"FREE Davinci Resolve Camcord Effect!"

Digital camcorder effects can go a long way in making your video feel just a little bit more spooky or nostalgic. More spooky in the case of digital camcorders in my opinion. Today I'm going to show you how to replicate a digital camcorder effect in DaVinci Resolve 18.6. Full disclosure, these effects are not intended to accurately recreate a real digital camcorder. For that, you would use a real digital camcorder. This is intended to give the idea of one, and the effects I give are exaggerated. You can likely turn down a lot of these settings to get a more realistic effect.
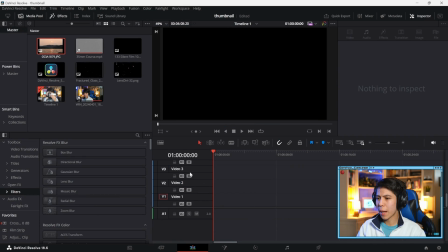38s
First, I'll begin by dragging onto the timeline the clip we'll be applying our effects to.
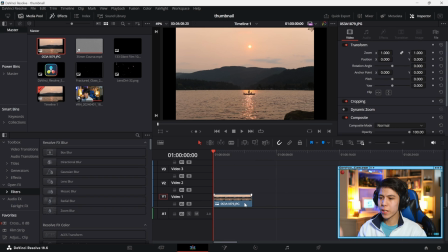42s
At this point, if you know Fusion well, you can continue in Fusion and follow along. If not, we'll just do it in the timeline since in my case, when I tried it in confusion, it lagged. I'm not sure why. Now these first two additions are completely optional, but they just add a little bit to the kind of spooky vibe and give light something to catch.
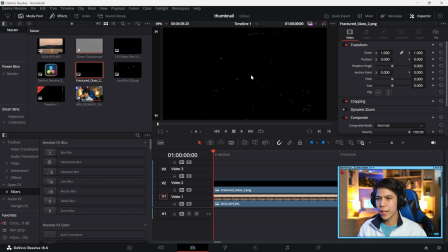62s
I'm just adding an image I found online to add a fractured glass effect. I'll try to include this and anything else I use in the description, but you can probably find other stuff.
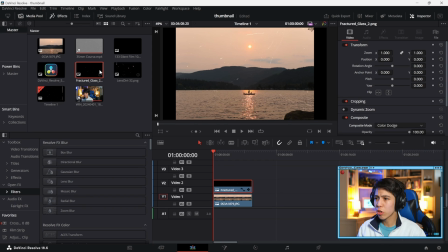73s
I'm going to change our composite type to color dodge, and that'll allow us to see the image underneath, and same with this lens dearth effect overlay. This is a good start, but it's not genuine to a real camcorder.
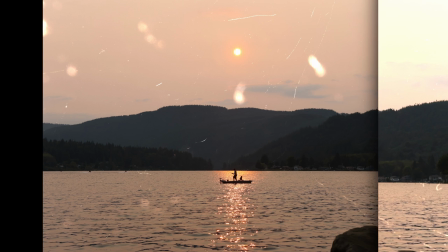86s
You can see that the shattered glass effect here is completely sharp.
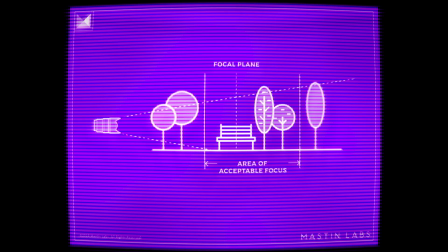90s
When a camcorder focuses on a distant object, close things like the effects on the lens will blur out.
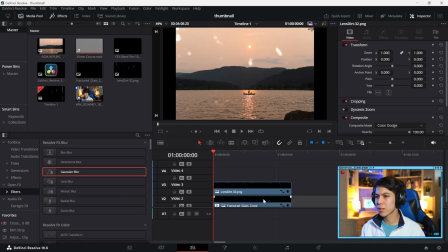97s
So we'll take Gaussian blur and put that on our fractured glass effect, but it is way too strong in this case, so we're going to change to 0.23 so you can still see it but it's just blurred a little bit.
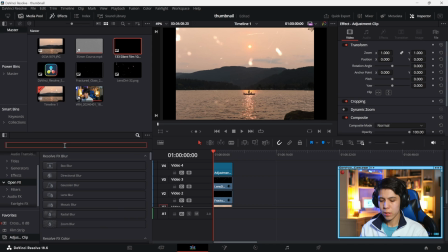111s
Next we're going to add our first adjustment clip so we can add a dent effect to kind of replicate the look of how a lens distorts but we're going to set it to type 2,
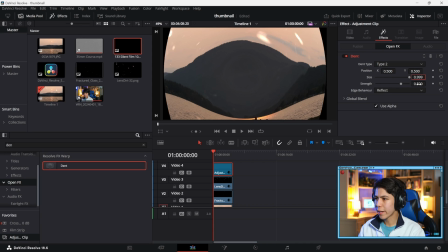123s
a size to 0.999 and then our strength to 0.35.
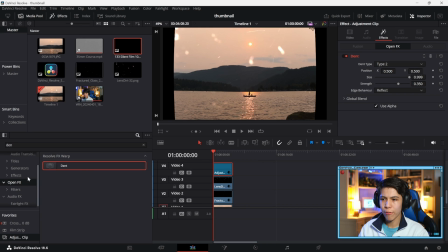130s
5. We're going to also add an effect called box blur and this is so that the image isn't so sharp because a real camcorder lens usually of that error aren't perfect so there's going to be
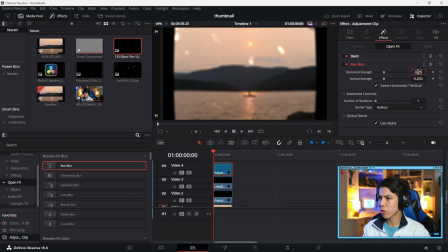146s
a little bit of blur but this is way too strong so we're going to change it to something closer to 0.12 and as you can see that gives us a little bit
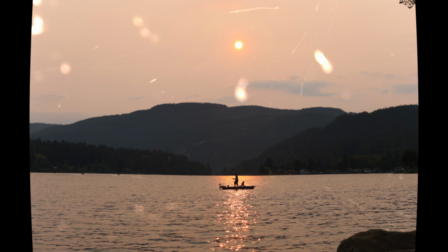156s
of a lens distortion and a tiny bit of blur And then,
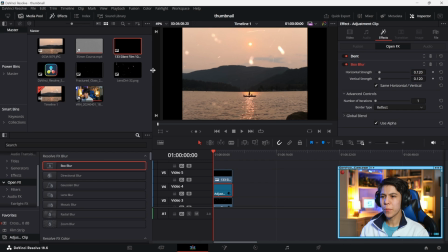162s
so we can't see those curved edges of the image, we're going to add something to crop the image a little bit and to make the aspect ratio closer to something you might see on a real camcorder of that era. Next we're going to add another adjustment clip and find an effect called prism blur.
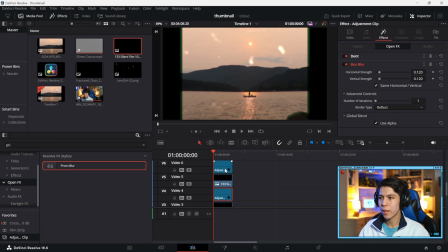180s
They kind of give us chromatic aberration. Now realistically, I'd put that down here, but I kind of like what it does to the edges of the image so we're adding it here artistic choices but we have a whole bunch of settings to change starting with the blur strength i'm
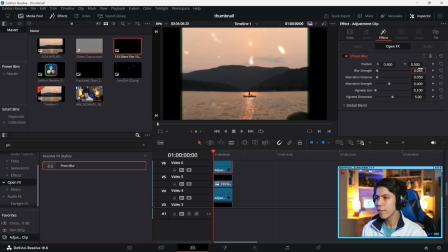197s
going to change to 0.045 aberration distance we're going to turn down to 0.20 aberration strength to 0.5 and vintage strength of the 0.149
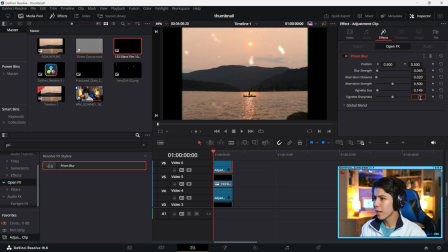214s
Then, Vinigred Sharpness down to 2.33. This is a good place to get a nice effect that lenses tend to cause. And Blend down to 0.868.
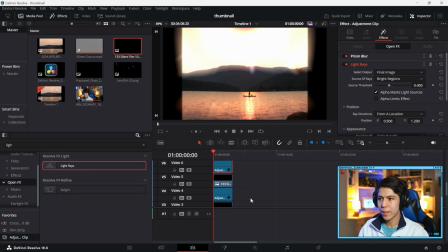229s
Then we're going to add an effect called Light Rays to give us kind of a haziness to the image.